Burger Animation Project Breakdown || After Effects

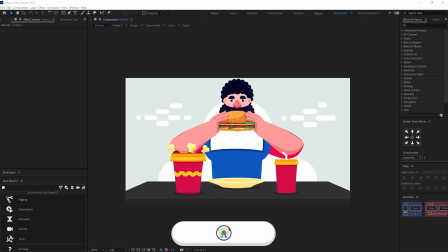[4:06]
In the scene, I added a match cut when the character is putting up the burger to it. To match the momentum, I added the cut in between the action.
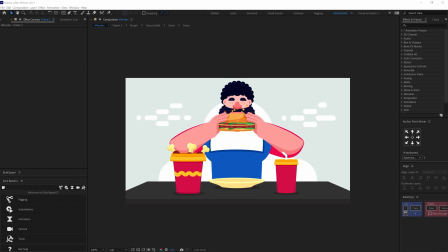[4:17]
To implement the match cut properly, the momentum from the first scene to the next scene should be similar.
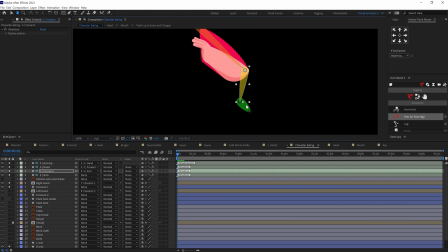[4:24]
In the next scene, I started with the hands animation.
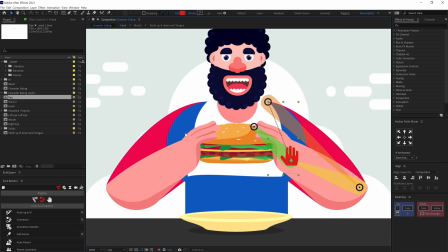[4:28]
Initially, I tried to animate the hand by rigging it with tweak structures, but I wasn't satisfied with the result the animation wasn't as smooth as I
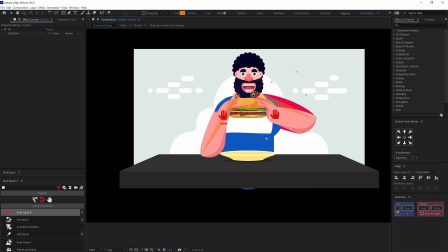[4:37]
wanted it to be so I changed the plan and try to animate it manually
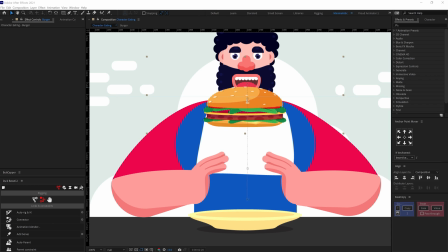[4:41]
first I parented the hand with the burger and the forum with the
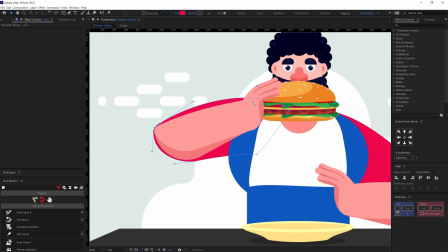[4:46]
hand and then I animated the burger in Y axis
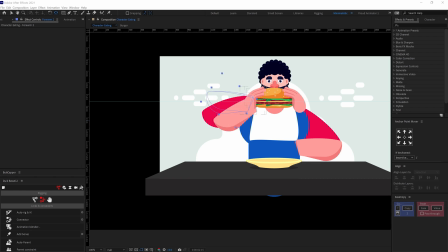[4:50]
after that I adjusted the rotation position and the path property under the shape property of the forum layer
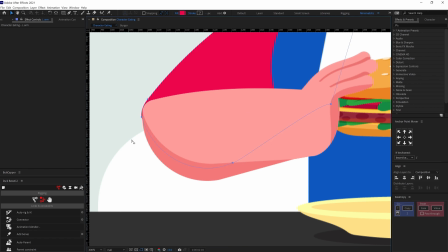[4:57]
and the arm as needed and then added few in between frames to make the animation look even smoother.
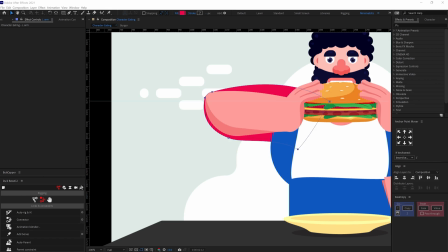[5:04]
And here is how it looks.
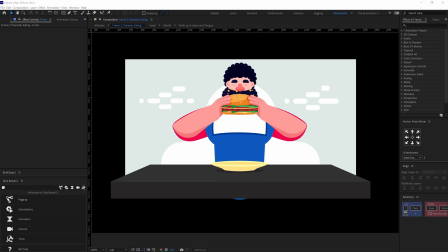[5:08]
While the character is putting up the burger to take a bite and chewing I have rotated the head in fake 3d. To add a fake 3d effect on head I simply added keyframes on
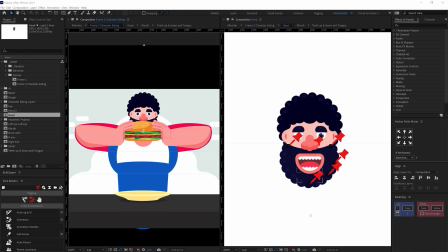[5:20]
position property of each of the facial elements and the other elements linked with the head.
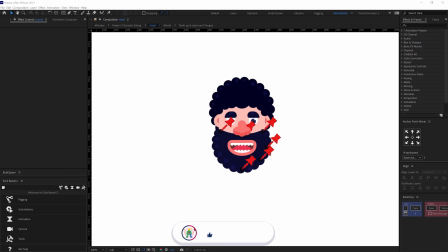[5:25]
Generally when a character is looking down the facial elements will go down and the elements on the backside of the head will go up and when the character is looking up the facial elements will move up and the elements on the backside of the head will go down so I have applied the
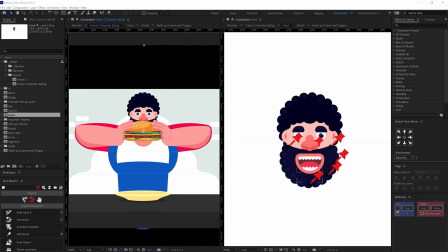[5:41]
same concept over here I animated all the elements in y-axis of the position in a similar manner since there isn't any sideways movement of the head here.
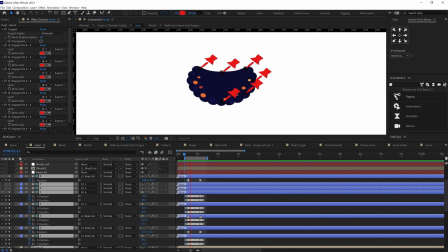[5:52]
I also distorted the beard with the help of pin tool again.
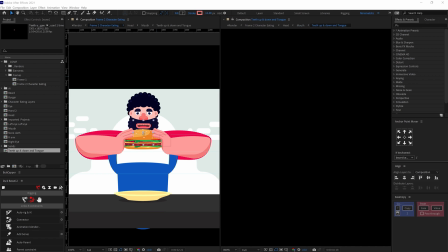[5:56]
To animate the mouth I also added a stroke shape for the lips and pre comb the elements inside the mouth and used alpha track matte.
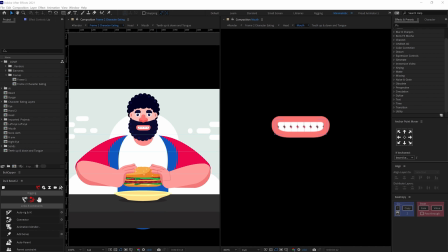[6:06]
So for the lips movement I have animated the path property for the lips under the shape
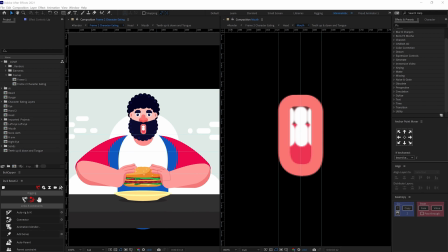[6:11]
property and then animated the position property of the upper teeth,
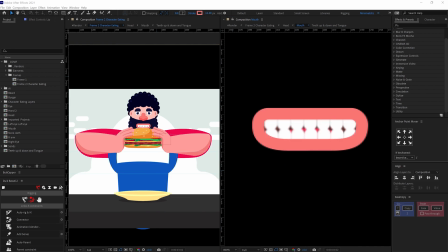[6:16]
lower teeth and the tongue as per the requirement after a bite i added
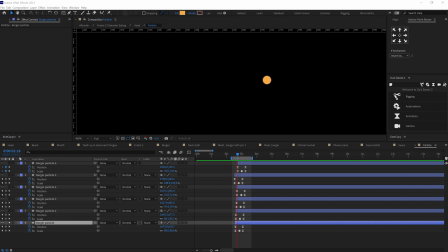[6:21]
some particles for that i added some circular ships and animated the position and adjusted the motion path and also animated the scale property then duplicated the ship multiple times and varied the motion path and here is how it looks
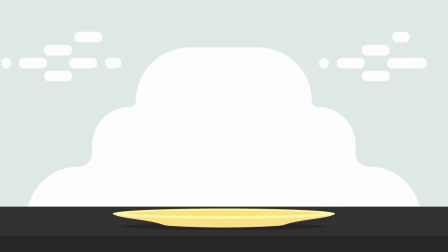[6:39]
so these are the steps that i followed throughout the project and here is how it finally turned out so that is it
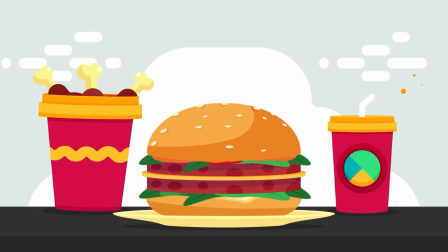[6:48]
for this video I hope you learned a few important tips and tricks to help you in your project so if you liked it then make sure to hit the like button
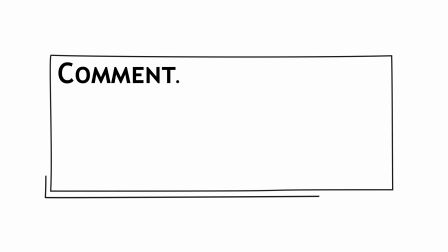[6:57]
if you have any doubt regarding the techniques then make sure to comment down I would be happy to help you out and if you are here for the first time make
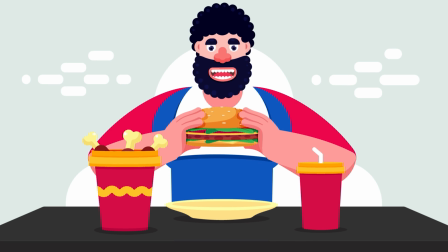[7:05]
sure to subscribe the channel and hit the bell notification button to stay notified for all the future updates until then and goodbye.